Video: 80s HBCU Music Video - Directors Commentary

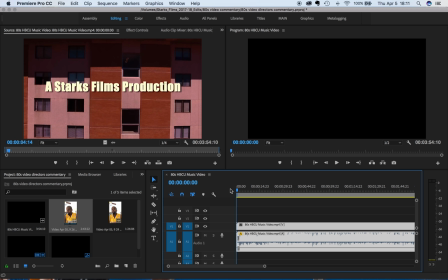so yeah so basically here it is it was the 80s HBCU video commentary this is the video I directed we had over 80,000 hits via social media as a whole and basically this is something that I wanted to do for a while but it's now the one-year anniversary for the 80s
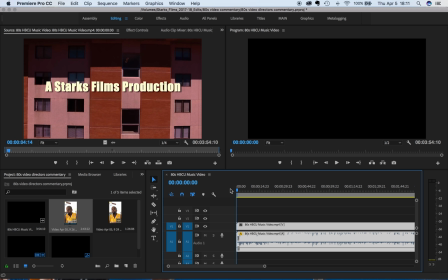HBCU music video that I directed at Shaw University my alma mater and just want to kind of go through the behind the scenes and basically give you guys an inside look on kind of some of the things that happen behind the scenes so here we go I'm gonna move through it fairly quickly
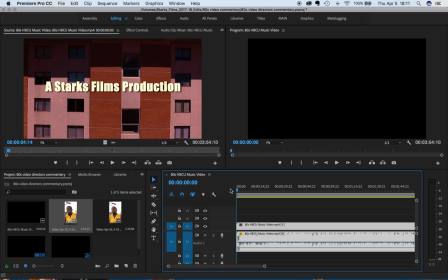you know I don't want the video to be too long but I just want you guys to kind of pay attention and kind of know what kind of went into it so here we go and then towards the end I'll have Cupid you guys also know him from the Cupid Shuffle I'll have him to elaborate on a few things that you know me calling him contacting him and him being
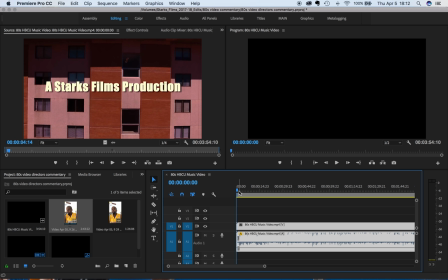surprised by the numbers that the video did so here we go so
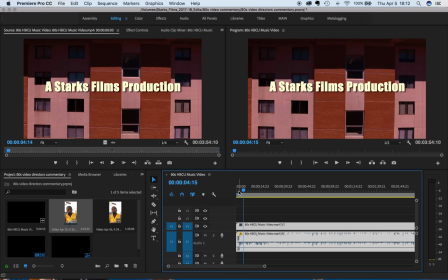this title at the beginning I wanted something very very small I mean something very very smooth short sweet straight to the point very like 80s 90s feel so just put the name I stocks films production is you know real simple then also this drone
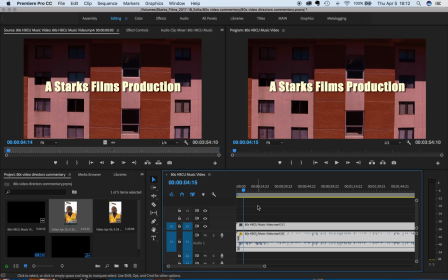shot right here it's very hard to get this drone shot because my drone operators there's like man like Steve like just having we having a hard time getting this drone shot and I was like why he's like man these birds up on top of the building keep attacking it and that the birds were so aggressive that they
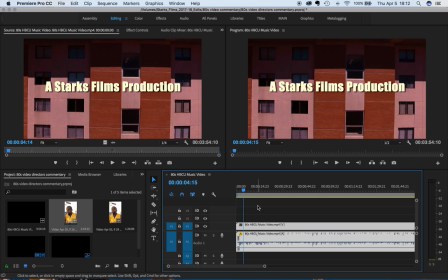were like hitting the drone and I guess they didn't know what it was you know so they did what they had to do so I mean they're birds they're animals so they have a mind of their own um but they didn't know what happened but I mean the birds was just they
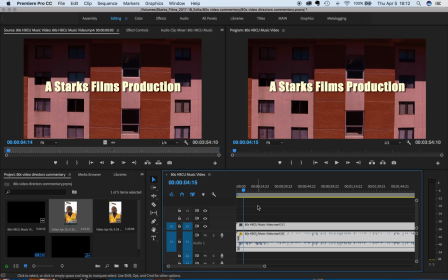didn't I mean probably sleep and then they just see a drone something flying around and waking them up you know I would attack that too you know so
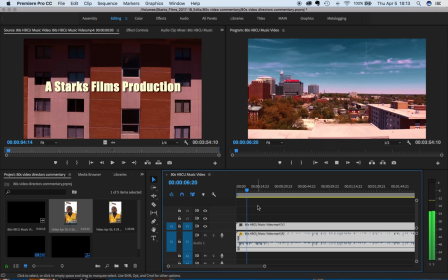here we go I wanted a good shot of the city right here you know I wanted the city to I wanted to show where Shaw was downtown you know to as an as to show it basically as an establishing shot to show where we are so
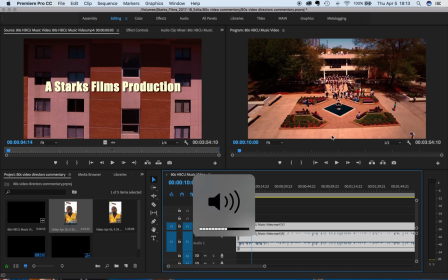this part right here it's interesting because everything is taking place right here basically and then inside later on as you see throughout the video but um i wanted this whole yard to be packed and honestly actually i really wanted to have north carolina central
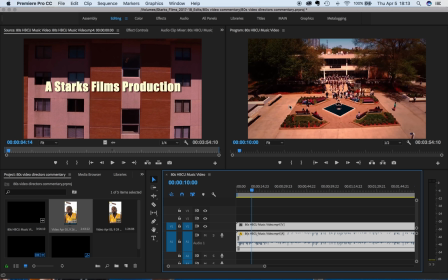be another band um i just wanted two bands i don't know when i when the idea first came on came around me came to me i wanted two bands to basically just be there you know like a band tunnel one right one band right here or maybe just make them all integrate so i had North Carolina Central learn the song and then I had Shaw University learn the
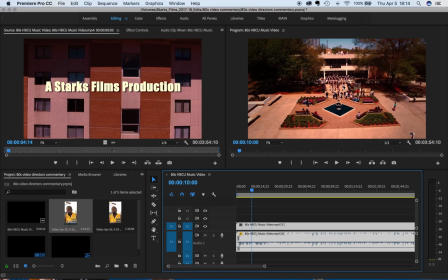song too as well. So I know I used to be in the band as well as Shaw. So I had the band director there write the song out. And so basically we can send it to the different schools and stuff like that or Central so that they can learn it.
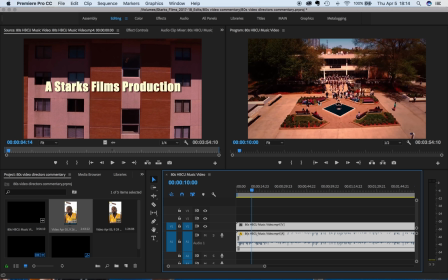I wanted Central to be there so bad, but it didn't work out. um scheduling didn't work out so but at the end of the day you know it was opposed to them and at the end of the day this this video represents all hbcus it just shows what goes on the life the
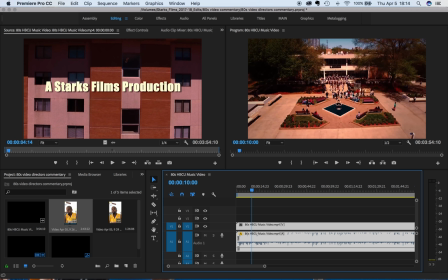fun and everything so um these are uh basically majority of my friends that's in the band they drove up from virginia and other places whatever to support me um photography um one of my friends she did behind the scenes photography i appreciate her for that some of you know so a bunch of
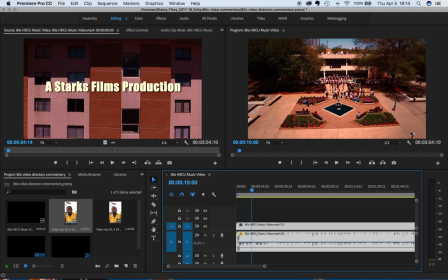different friends um all in this group right here the dj um you know what's funny is that everybody got paid in this video but me um and i just saw something i was like let me take myself from out of it i know the reward on the end would be greater and um
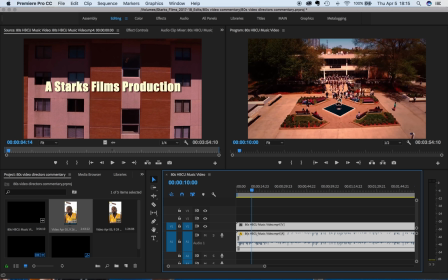so um i had the dj had the drone operators had a behind the scenes photographer and um you know so yeah so didn't get the whole yard packed but um so that from so from that perspective what i had to do was i didn't want to shoot the video like wait like have
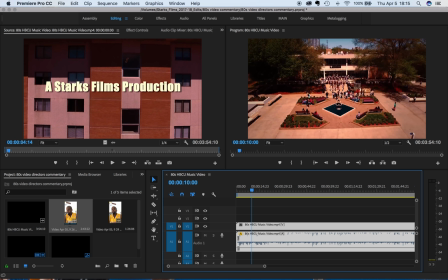my camera pointing here and then you see like all of this wide open and nobody I didn't want to see any empty benches anything like that so but some of the people back here didn't want to be in a video so I was like man but you see people walking to the video
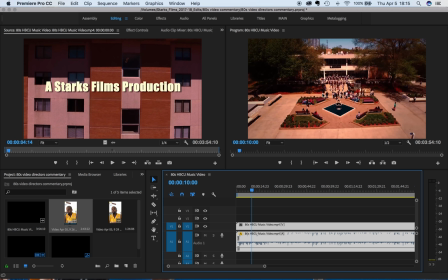you know so I was like okay so I had to change up the whole concept of the video so basically everything right here I just needed to have my camera right here and being tight you know so on the shots to make it make it seem full because nobody wants to, you know, nobody, you know, that's just kind of my logic behind it.
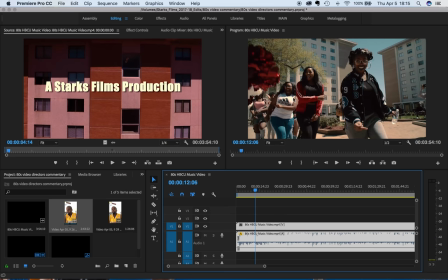Oh, and all these ladies right here, Randa, there was not, this was not scheduled at all. Um, I saw the Zayna jacket and I was like, you know what, let me just go ahead and put her in there. And everybody else just fell in line. You know, I said, just come dressed in 80s gear. And some people showed up in 80s, some people did not.
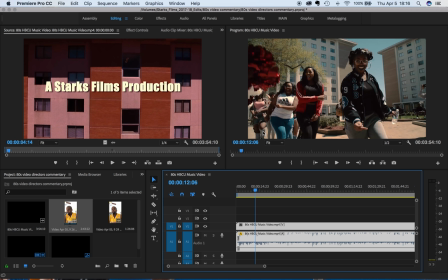But the people that did not, I didn't really want them to be in the video too much because then that way um they it would throw off the video it's the 80s video so you know um they didn't want to throw off that feel so they looked so excited i was like let's
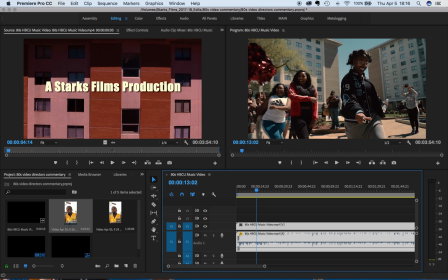put them in the video like why not so this is what i got i said hey let's try that one more time and it became the life of the video
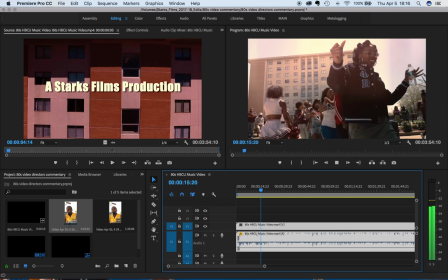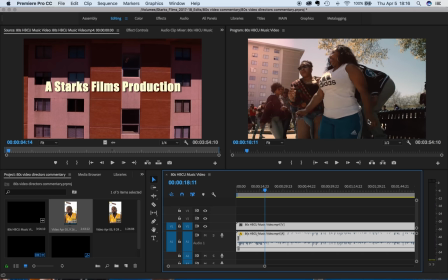so i actually people that were sitting there already i think i asked them could they move And I needed them to sit here because the cheerleaders and these ladies and another guy Can't remember his name was actually the the star of the show in the band of course
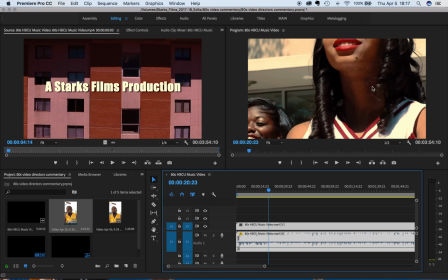So I even had their old school uniforms, you know the cheerleaders came out they showed up and showed out They thank you Shaw cheerleaders. They came out and did the daggone thing
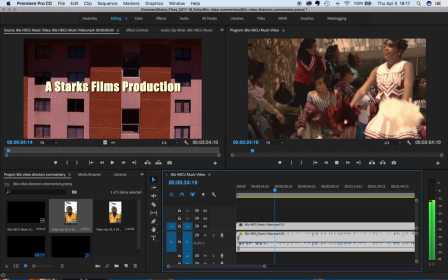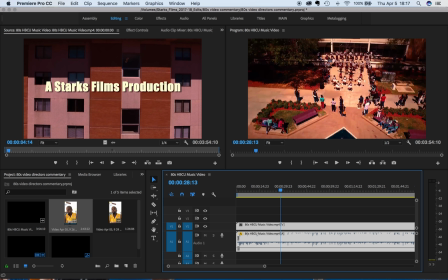So as you see, we went from a wider shot to this shot Now it's a little bit tighter So you can kind of see what we're working with But I'm still getting tight So,
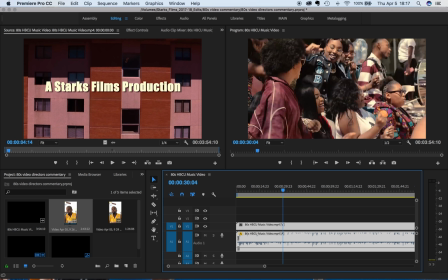you see I got this shot with these girls and stuff And then the band So
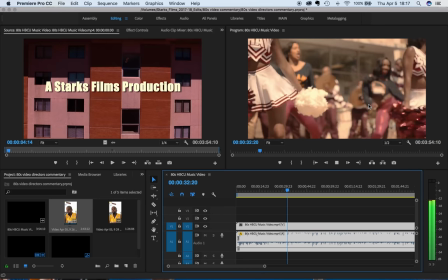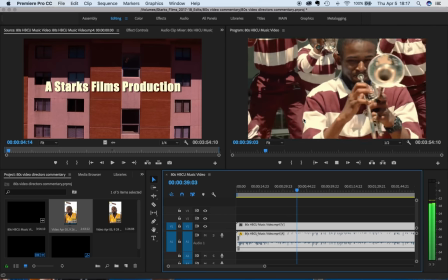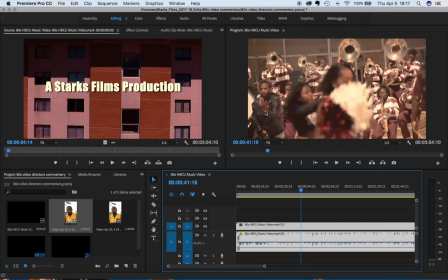So, who's that guy right there? That's me I always try to put myself in the video. I don't know why I do it, but nobody really noticed it But I noticed it but the cut was so fast that you won't even really notice and watch it again. Watch this
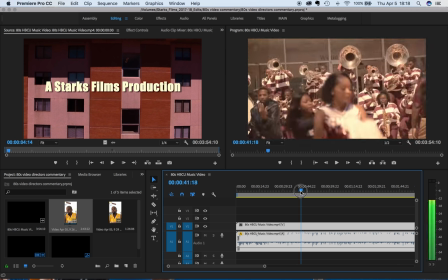That's me actually directing You know I'm directing it's me out there doing it.
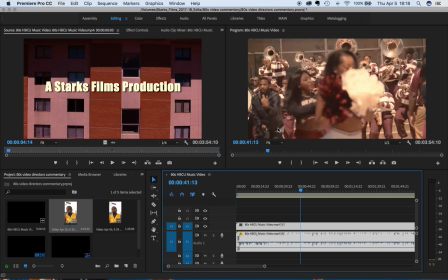I'm shooting. I'm telling somebody to come somewhere I don't know what but hey it worked. It didn't take me from the video because it was so fun